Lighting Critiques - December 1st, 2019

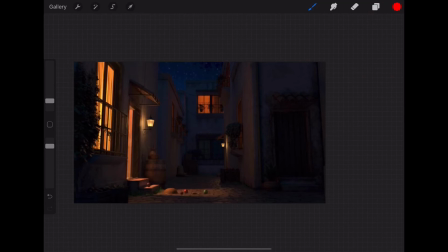Additionally, we're getting some things that are turning out to be super super dark, like like this and this plant over here, this area over here. And what I would do with each one of them would just be like add a little bit of like these areas back here,
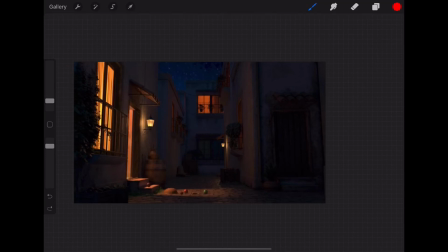just add like a little bit of a diffuse light, or just like some, like think about it just being like bounce light. It's like it's just getting a little bit too dark, especially if you're looking at this hard shadow here. Um, I would definitely soften that up because this light passes through glass and gets diffused that way, so you wouldn't see that level of hard shadow.
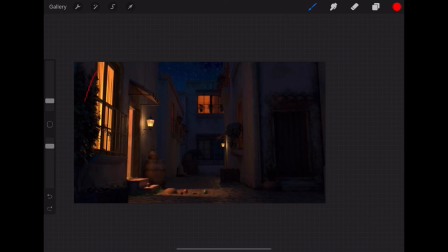Um, these plants would get a little bit of specular light coming in from the sky. Over here, similar to what we were just talking about in the last image, there's bright light around it, and then there's metallic objects, like there's a metallic pole, there's a doorknob, there's some other little stuff in there that you can pick up.
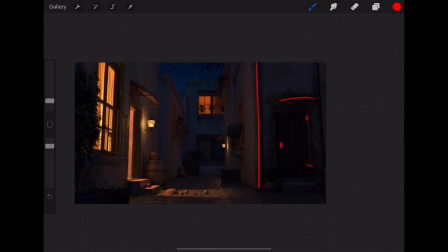There's the awning up there. All of those can pick up specular highlights from the surrounding of the sky and create a little bit more shaping in that area. One of the other challenges of this set, and you've got it going a little bit, is just like this wall. You want to separate it, like you want there to be a 1, 2, 3 thing going on.
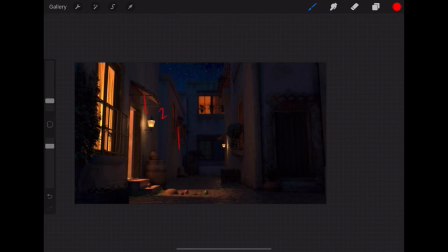Um, and actually like 3 could also be 1, but just something to separate this so we can see that that is a different wall. It just creates more dimension to the space and it's making it a little bit more dynamic. Um, I would also maybe throw an apple here and here,
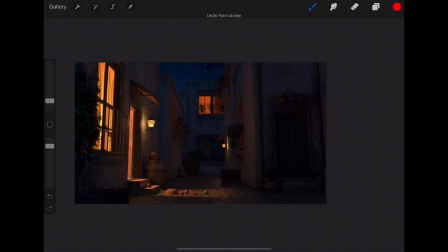just so it's not like perfectly falling into that ray of light coming down. But yeah, that's pretty much most of it.
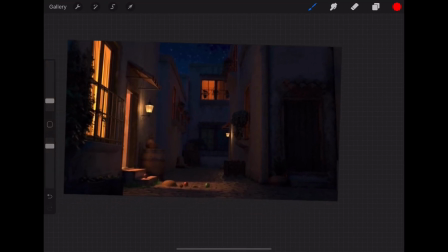I think that's all of it for right now that I'm seeing. Yeah, and don't feel bad about these plants,
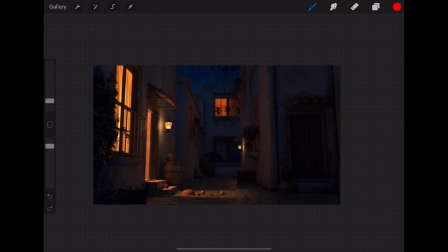especially they are notorious for not like you really have to hit them with a lot of spec light for those to really pick up a little bit.
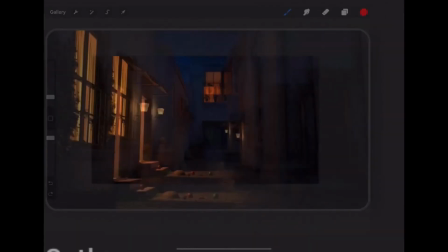And then yeah, so all in all, I think you guys are doing great work. I think that all 3 of these are making good progress and have potential.
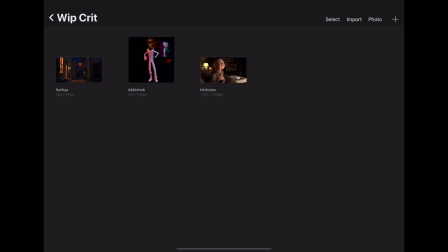So if you have questions, let me know, and if not, I will talk to you all next week or into this week. I'm thinking of Sunday, Mondays next week. Good night, everybody. Happy lighting.